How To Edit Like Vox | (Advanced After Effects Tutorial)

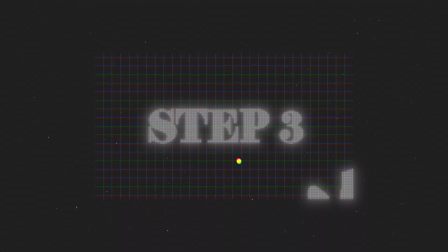All right, the next thing we're going to do is animate our astronaut in. So I'm just going to set a position keyframe right here.
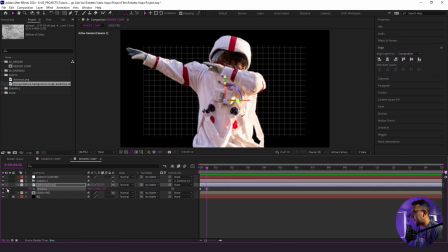And I'm going to go up, let's say 10 frames, and I'm going to set another one, and I'm going to bring this down just like such.
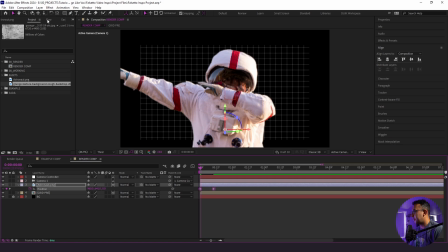And I'm going to highlight these. I'm going to use my flow plugin right here, and I'm going to apply the circ preset.
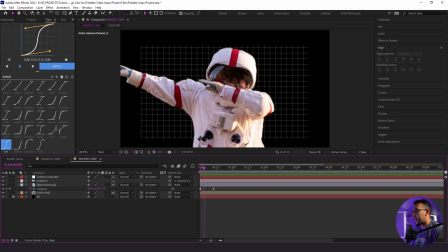Now I like this, but what I'm going to do is actually start off with not showing our astronaut. So he's going to kind of jump in like that.
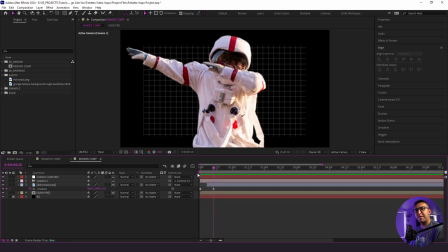And we can mess around with the pacing. All right, this looks cool, but I want to spice things up a little bit. So I have this fun grunge looping texture right here.
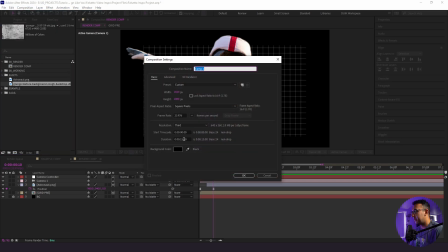I'm going to create a new composition. I'm going to make this 1 second long.
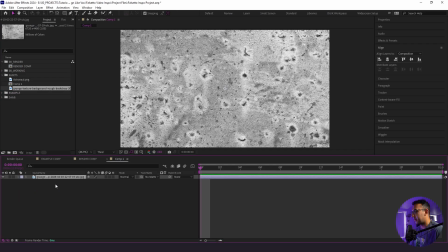And then I'm going to bring in our texture right here. I'm going to set a keyframe for scale, rotation, and position.
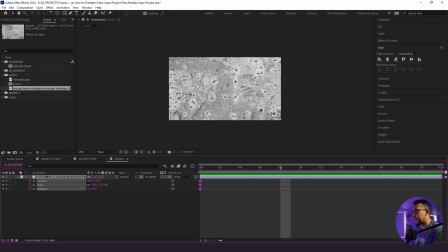Set a keyframe all at the start, go up to 8 frames, and I'm going to start moving some things around shrink it down a little bit, rotate it. We'll go up to 16 frames. Same thing.
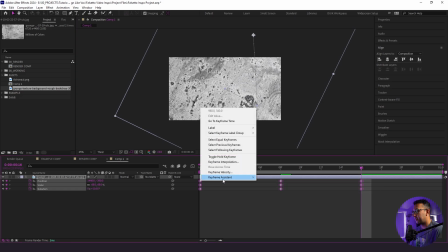I'm going to highlight everything, right click, toggle hold keyframe, and here is what we have.
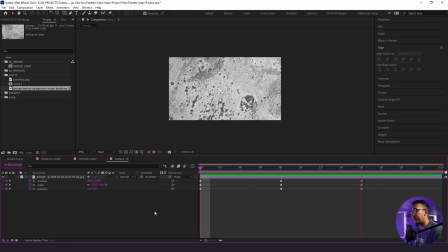So now this is just a continuous looping texture, really simple stuff. I've actually created other tutorials on how to animate and loop textures if you are interested in checking those out.
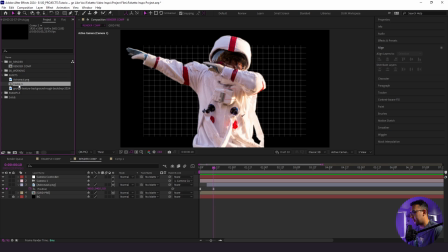So now I'm going to go back to our render comp here, and we have our looping texture, which I will bring into our working folder, and I'm going to plop this on top. And what I'm going to do is parent it to our astronaut.
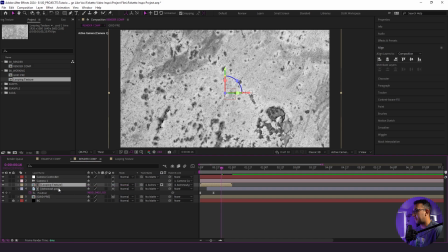I'll make it 3D, and I'm also going to mat it to our astronaut too. So here is what we have.
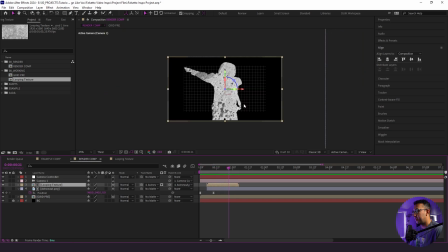We have this fun little flash, which looks pretty cool. And I'm going to scale the size of our texture just to make sure it covers everything here.
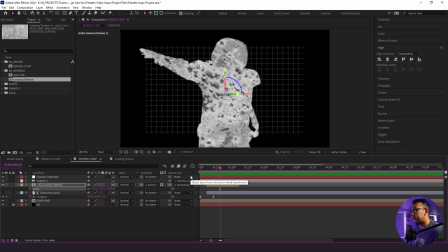So now that we have this fun little kind of moon rock looking texture showing our dabbing astronaut, now I actually want to reveal our astronaut itself. So I'm going to duplicate our astronaut layer, and I'm going to put that on top. And what I'm going to do is a simple mask animation. So I'll go out to where we see the full astronaut, and I'm going to create a mask.
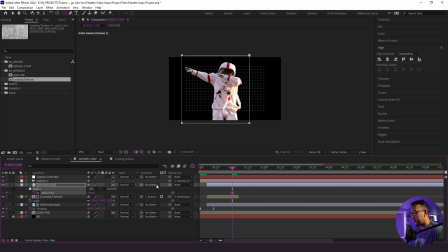I'm going to click M for mask path, and I'm going to go back 2 keyframes, and I'm going to bring our mask down. Go down 2 more keyframes. I'm going to continue the process, 2 more. Boom.
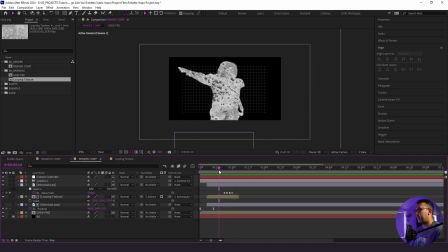And this is kind of like this weird linear wipe looking thing, and the cool thing, the thing that I really like about the Vox-style look is that because it's a lot more like stop motion-y,
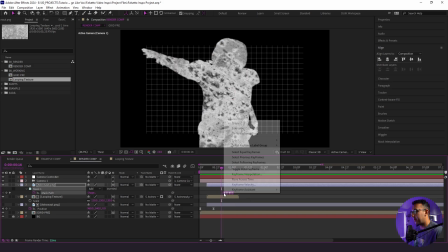we're actually going to get rid of these linear keyframes. So I'm going to highlight them, right click, and do toggle hold keyframe, so it's a little skippy just like that. And then next thing I'm going to do here is highlight all of our keyframes, and I'm going to bring it right in here.
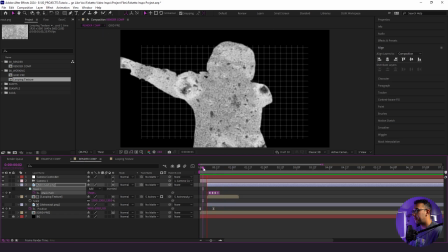So now we have our astronaut moonrock thing kind of animated, followed by the actual astronaut himself.
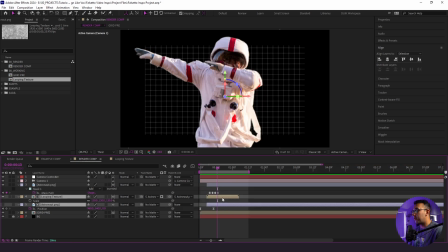So we don't need to show our looping texture or moonrock astronaut anymore. So I'm going to click Alt and bracket here.
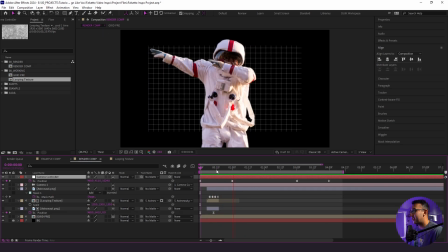That way it's just the actual astronaut himself. All right, this looks good so far. Now what we need to do is continue our animation. So I'm going to create a fun little blob. So I'm going to pull up our ellipse tool, and I'm going to just collapse everything, and I'm going to create this circle.
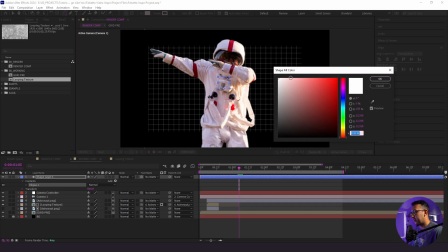I'm going to get rid of our stroke, and I'm going to create a fill, and we will make this, we can make this any color we want, and we could change it later.
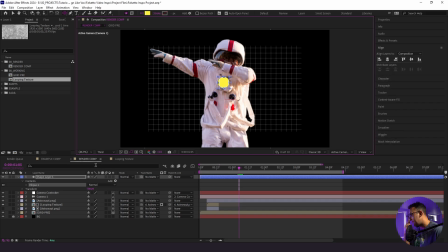So I'm just going to start off with yellow since it's bright, and we will label this blob. I'm going to make it 3D, put it below our camera. So the whole thought process behind this is you want to lead the viewer's eye, and I think of it like how we read, left to right.
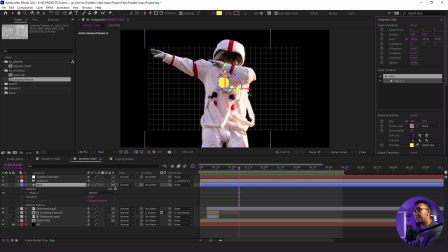I'm going to start off by bringing the blob in to the left side of the frame. I'm going to put the blob on top of the astronaut because that's what I want them to focus on for that moment. Then afterwards, I'm going to use the blob to guide the viewer's eye to over the astronaut's shoulder. And we're going to do all of that with motion. To start, I'm going to bring our blob over here.
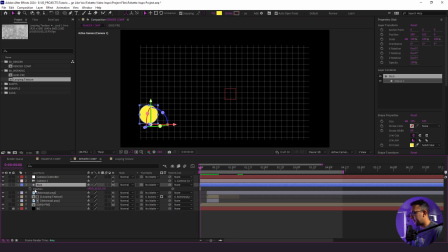And what I want to do is set a position keyframe. Come in.
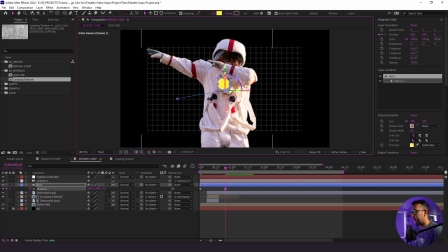Bring it up top. Like such. As you remember, we have that additional camera movement. So eventually we're going to need that blob to actually make its way back here too.
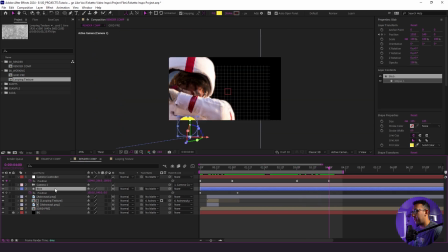So then I'm going to get this blob and move it back just like that.
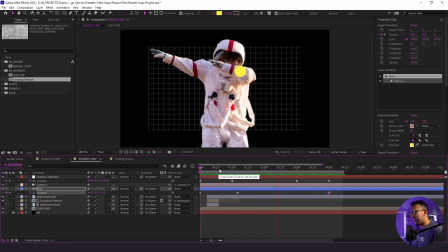So here's what we have so far. And this looks a little weird and a little boring, so we're going to spice this up.
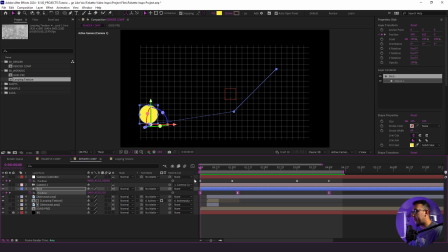Don't worry. All right, so what I'm going to do is click on our keyframes here, click F9 to easy ease. The blob kind of stops right here in the middle, and what I want is for that motion to continue onwards.
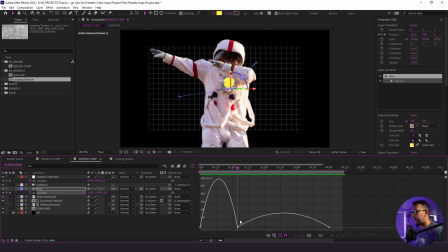So it's really easy to fix that. I'm going to click on our keyframes here, go to our graph editor. I'm going to bring up our handles right here. Whenever it is at 0, that's when it's going to be at a complete stop. So as long as we have the handles lifted, the motion will continue onwards just like that.
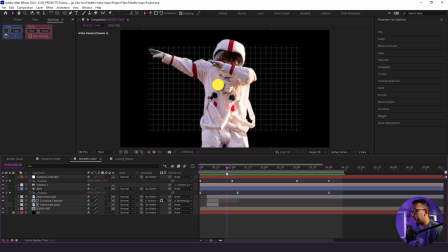So here's what we have right now with the blob. And what I want to do is actually smooth out some of this motion even a little bit further. So we have our path right here. And as you see, these are straight lines. I'm actually going to add a Bezier handles to these curves,
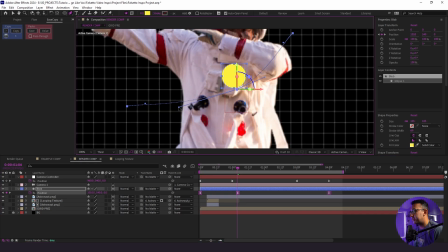just because that way we have a little bit more curvature and just a little bit more fluidity within our motion itself.
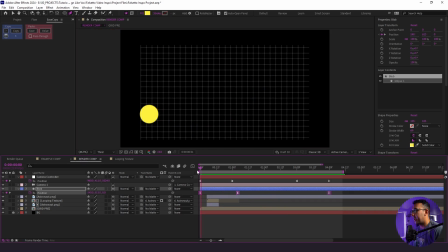The small change is going to make a massive difference. And as you see, it goes in, it slows down a little bit, and then it keeps going forward.
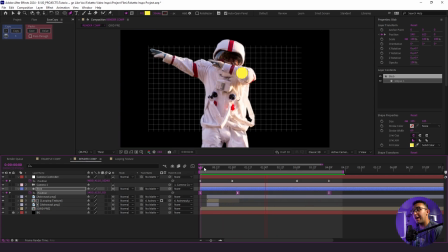So just making small changes like that is going to make a huge difference when animating your blob. Now what I need to do is actually stylize our blob a little bit. I don't like how it comes in straight from the start like that. I kind of want it to come in from nowhere.
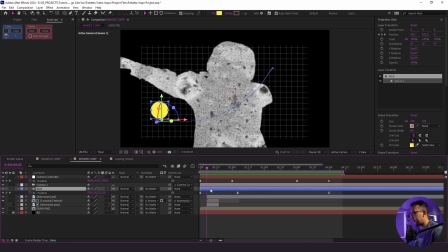So I'm going to cut off the first bit of the layer by pressing Alt in bracket, just like that.
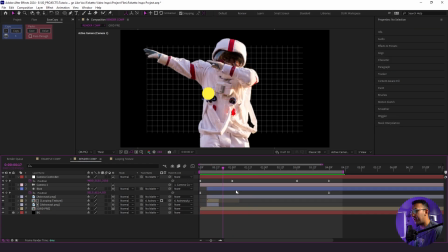So here's what we have. Nice. Now to actually make it look blobby, I'm going to add a turbulent displace right here. And what I'm going to do is set the amount to 20, the size to 50, and then I'm going to animate the evolution here by holding down Alt, clicking on the stopwatch, and typing in time *200.
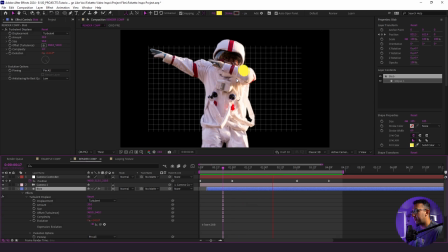And right away, now we have this blob looking thing right here, and it's continuously animating.
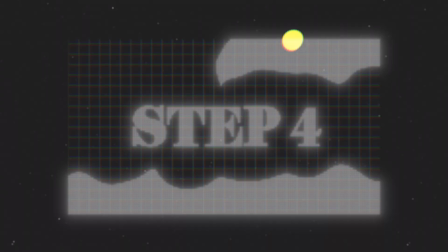All right, now the next thing we're going to do is create and animate our text. So I'm just going to hide our blob layer for now, and what I'm going to do is write in our text the first
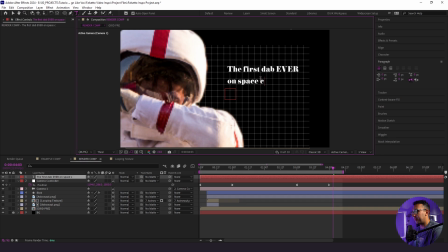dab ever on space creates world peace. What a headline. I'm going to highlight all this, hold down Alt, and use my arrow keys to kind of work through the spacing of some of these lines. All right, I like that. And I'm going to change some of the placement here.
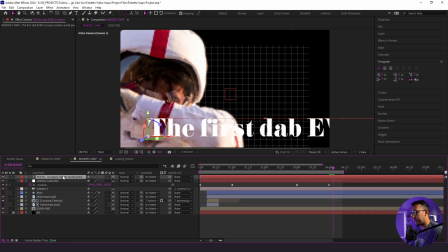I need to make this a 3D layer because that's how we're going to be able to see where this is going to be properly placed.
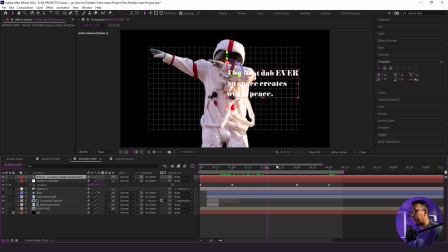Now I have this text here, but everything is still on the same plane because the astronaut is at 0. So now what I actually need to do is put the text between the astronaut and the grid background.
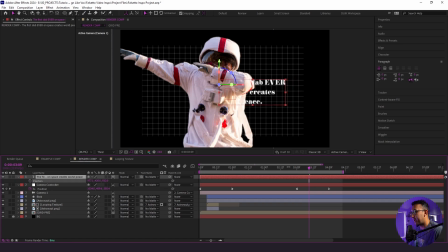To do that, I'm going to click P, and I'm going to start pushing things back just a little bit, and I'm going to adjust the placement of everything.
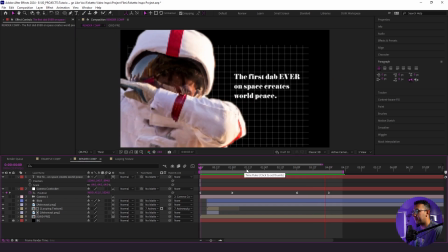We'll scale things down a little bit too. All right, so now it's clearly behind the astronaut, but we need to actually have it animate in.
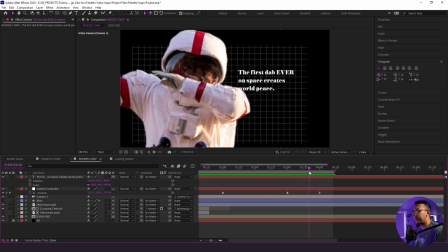And we're gonna do a simple typewriter type of animation.
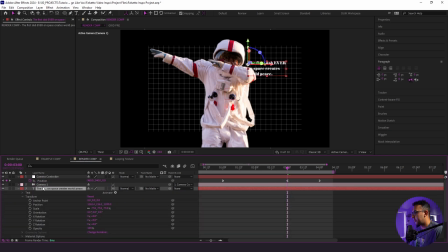So I'm gonna go to the top here, and I'm going to go to Animate, Opacity. And with that, I'm going to set the opacity to 0. I'm gonna go to Range Selector here. I'm gonna go to Start, and then go up 12 keyframes.
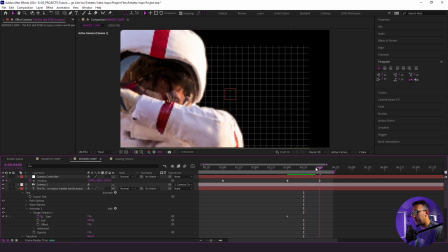Actually, we'll go up the full second. And then I'm going to bring everything in just like that.
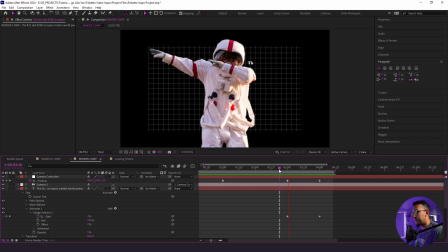So here's what we have. All right, this is getting better.
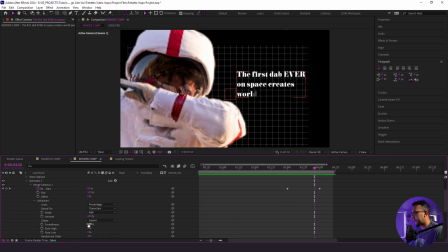Now what I need to do is actually go down to Advanced. I need to change the smoothness to 0, so it's a little bit more jumpy.
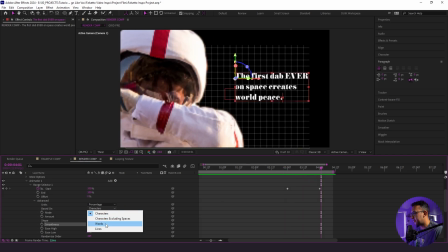All right, and then I need to change from characters to words. So now we're gonna get that typewriter look.
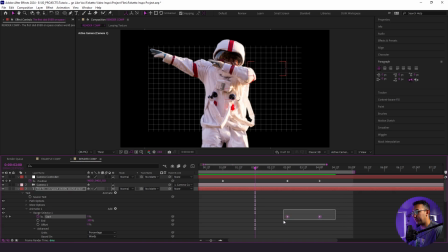And what I might actually do is even extend out the duration of this text animation just to let it breathe a little bit more.
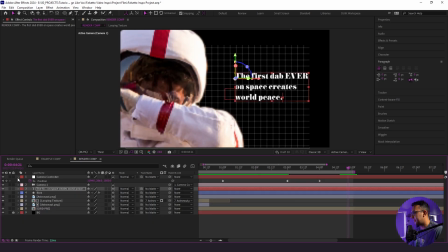Perfect. And now I'm going to highlight our keyframes and click F9. We have our blob coming in, our astronaut, and now we have our text.
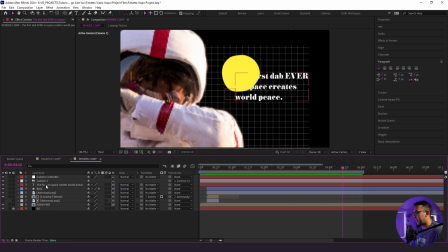But our blob is covering our text, and we don't want that. And it looks a little too large, so how do we fix that?
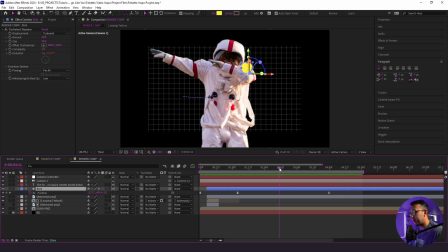Well, everything is in Z space, as you remember. So when I go down to our blob here, if I were to put things behind the astronaut, now we're hiding it. So we go from seeing it, and then it kind of cuts through, and it looks a little bit abrupt. So we're going to cheat this a little bit.
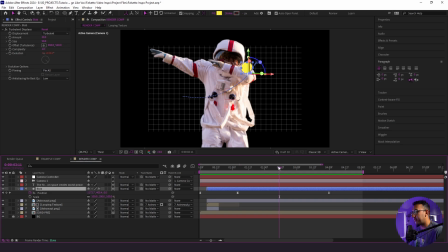I'm going to hold down Shift S for scale. And what I'm going to do is find where the blob really starts to leave the astronaut, which is right around here.
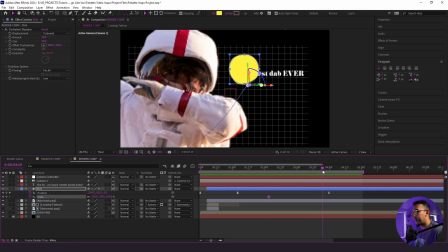I'm going to set a keyframe, and then I'm going to go over here, and I'm going to shrink down the size of this blob.
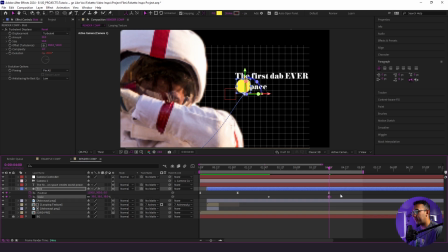At the same time, I'm going to realign some of the positioning that we had originally placed.